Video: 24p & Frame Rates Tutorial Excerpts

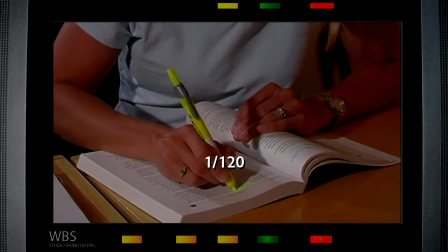And footage shot at a very fast shutter will have less motion blur than a slower shutter. While the frame rate is about the motion of objects from picture to picture,
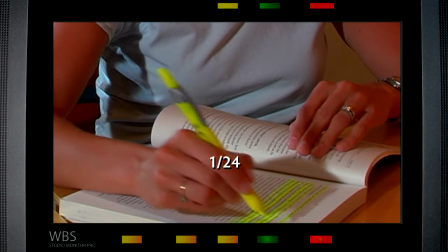objects are still moving while each picture is taken, so fast moving objects will have a blur in each picture.
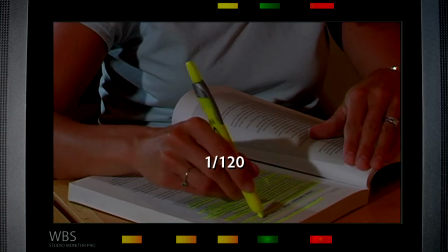A fast exposure means less motion, so less blur. Less blur can mean more apparent stutter.
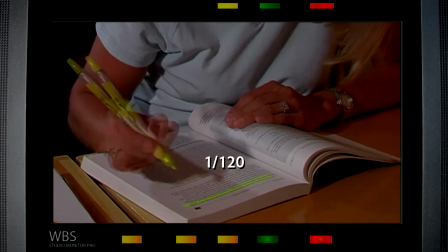This is not nearly to the same effect as the difference between frame rates,
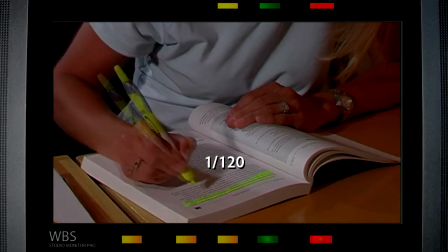but faster shutters will make footage look more staccato, and slower shutters will make the motion appear a little bit smoother. If you like 30p and you are using it because that's what you want, then that's great. But if what you want is 24p and you're choosing 30 because it's less of a hassle, well we all know that the basis of all great art is easier math. If you edit all the footage on a 60 timeline, you will be editing your 24p footage with pull down in it. If it's not already in the footage, the editing software will add it to conform it to the timeline.
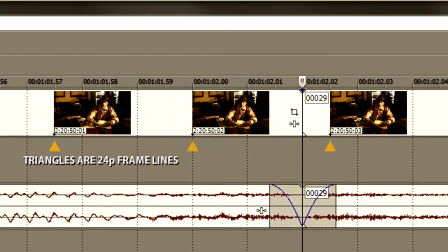You won't be cutting on clean 24p frame lines. You'll either have repeated progressive frames or you'll be working with interlaced fields.
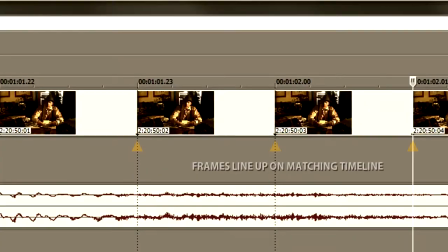If you work in the native frame rate, you'll have clean cuts on the original frame lines.
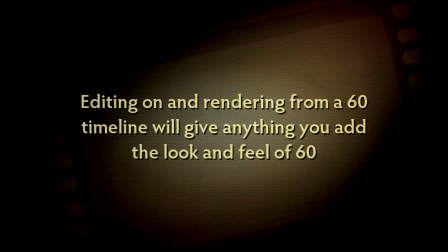But the bigger issue is that when you edit on a 60 timeline and render out from a 60 timeline,
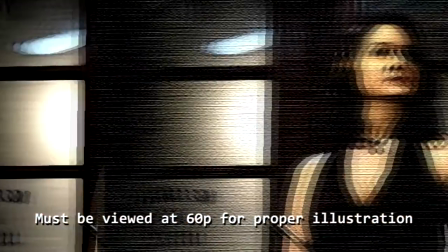anything you add will be rendered as 60 and will contrast with the 24p footage.
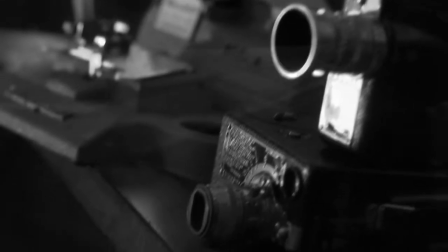Take these cross-dissolves from the opening sketch.
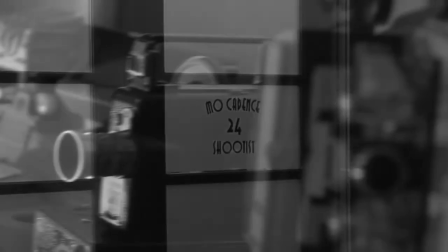These were edited on a 24p timeline and rendered as 24p before we brought it into the 60p timeline.
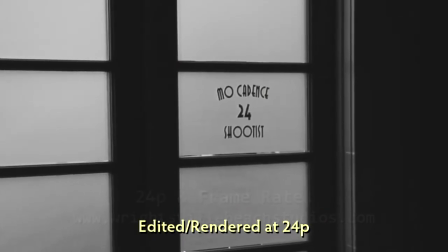The dissolves were rendered as 24p, so they match the 24p footage.
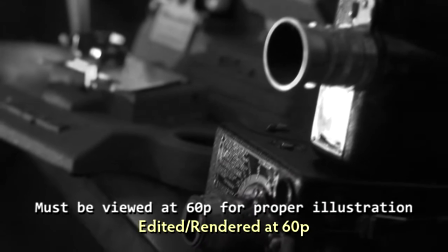If we hadn't done it that way, if we had edited and rendered a 60p, they would have looked different and would have clashed with the underlying 24p footage. Some frame rates cannot be converted well to each other.
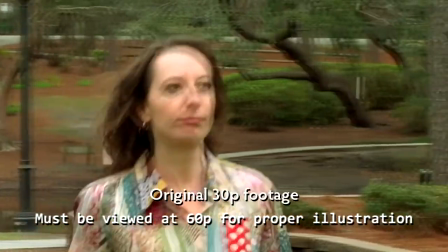You can't convert 30p to 24p well because there just isn't enough difference between the rates to make a good conversion. You can't just drop frames at regular intervals like you can with 60. You'll end up with gaps which create weird jumps.
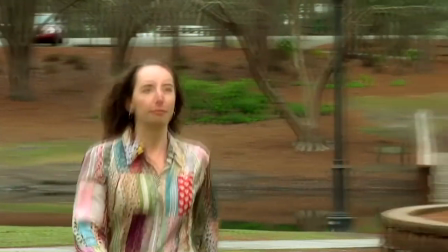You can try to re-sample instead, but you'll have to blend frames and then you'll end up with moving objects having ghosting or double images around them.
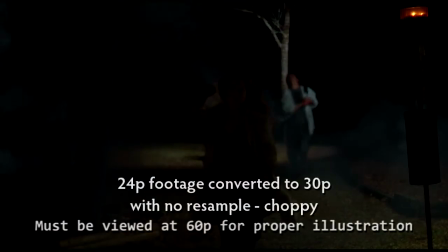Similarly, you can't put 24p into a 30p stream because there's no pull-down pattern which will give you a smooth motion.
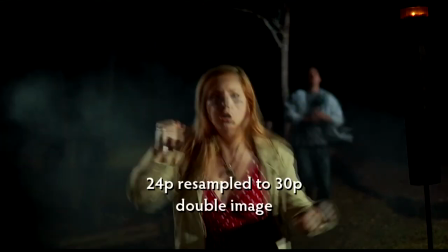And if you resample, you'll get the same kind of ghosting. 24p and 30p simply do not convert well to each other.